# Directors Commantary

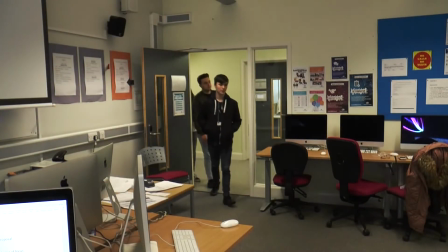512s
The next scene, I use quite
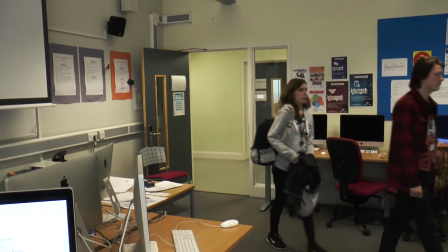516s
low-key music in the background because this seems quite a low in Ellen's life as
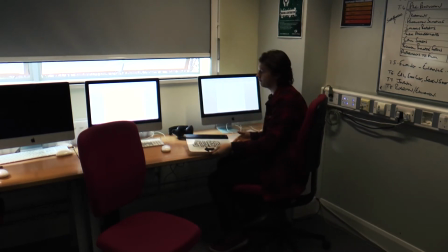526s
having this disability. One of her friends has been open and asked Ellen to sit next to her.
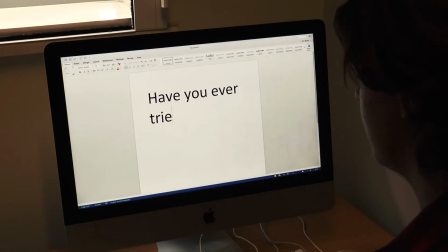533s
This is Mark, and Mark approached Ellen in a way that wasn't very suitable, pressuring her to talk.
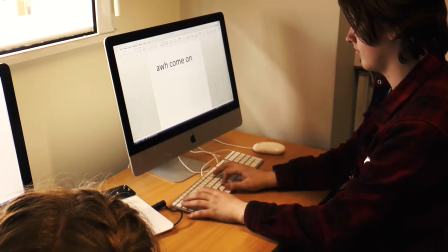542s
When people can't hear, this is quite a struggle, and when talking it doesn't come out right,
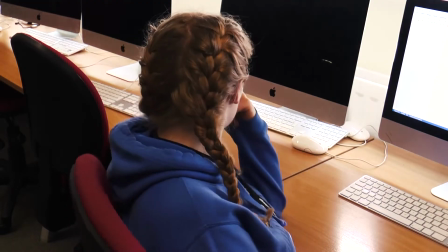548s
and obviously this is very personal to certain people with a disability, and I don't think Mark really understood that,
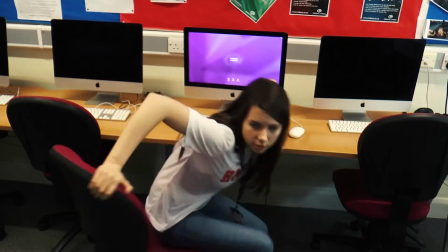556s
as it can be quite embarrassing for them personally. After the scene though, we watch as Poppy, you know,
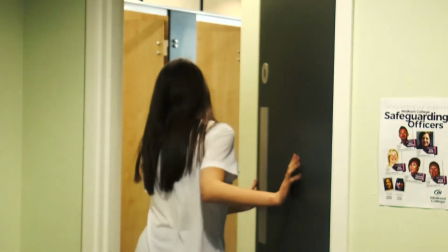564s
cheers Ellen up just by a hug, you know, and by being there for her like she promised at the beginning.
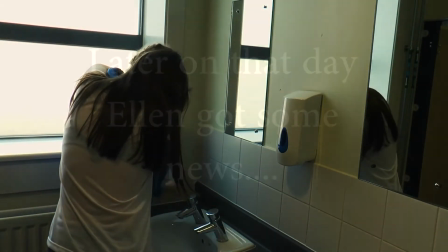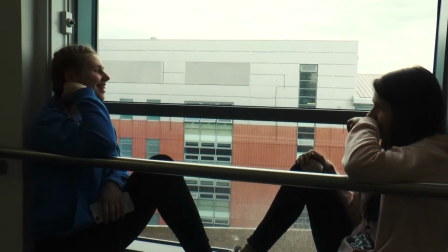576s
The next scene we see Ellen and Poppy sitting at a windowsill giggling,
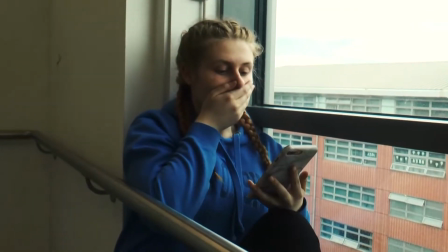581s
and then Ellen gets a text from her mum saying she needs to go to the hospital.
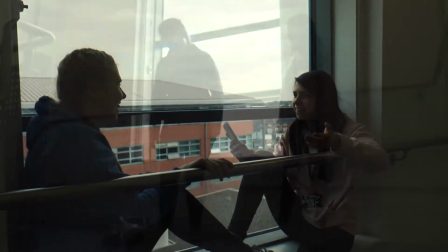586s
And we watch Ellen go off to her surgery, give Poppy a hug goodbye. When Ellen and Poppy say their goodbyes, I use an overvoice narration and also quite a slow motion of Ellen. Use more over voice narration of a surgeon talking to Ellen. I felt like this really created a lot of suspense. We then hear Ellen talk about dreaming while she was on the surgery table about what it would be like to perform again.
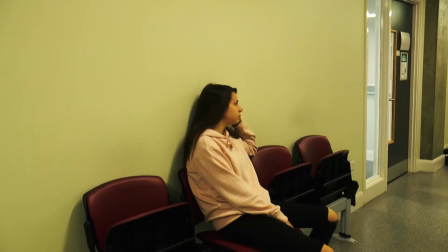622s
For the next scene, I used a mashup of two songs, both powerful women's songs.
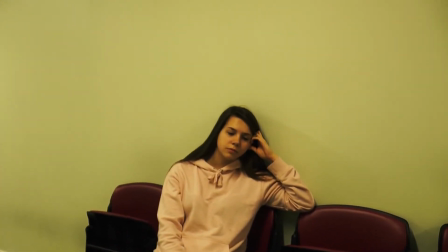630s
And the reason why I used both Ellen and Poppy, as I felt like it really showed Poppy fearing what's going to happen with Ellen,
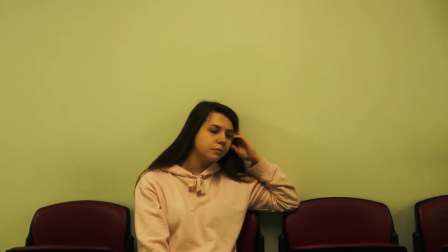638s
but also Ellen being able to perform in some way with Poppy,
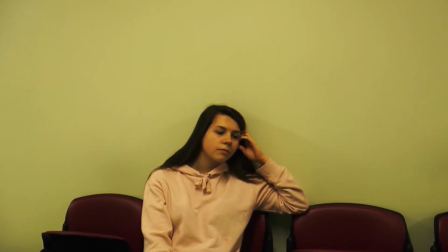645s
even though it's in a different location. She feels like she still can perform with Poppy like she always wanted to. I loved this scene so much. I think it was so powerful.
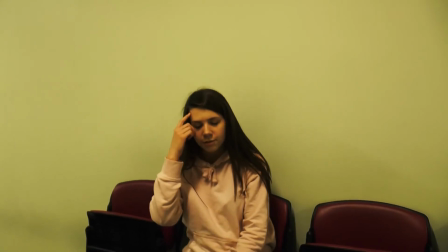658s
I loved how the actors, cast and crew really worked hard on this scene, and I think it went absolutely well.
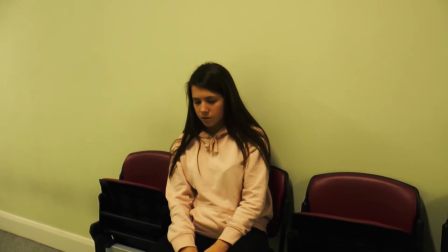665s
I loved the way each shot went to the other,
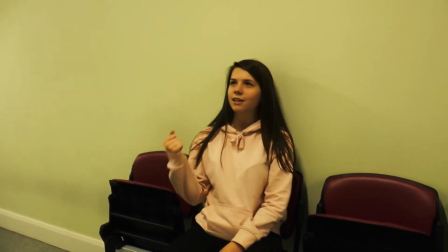670s
and I feel like this really was effective in the film and was a scene that I was happy to keep.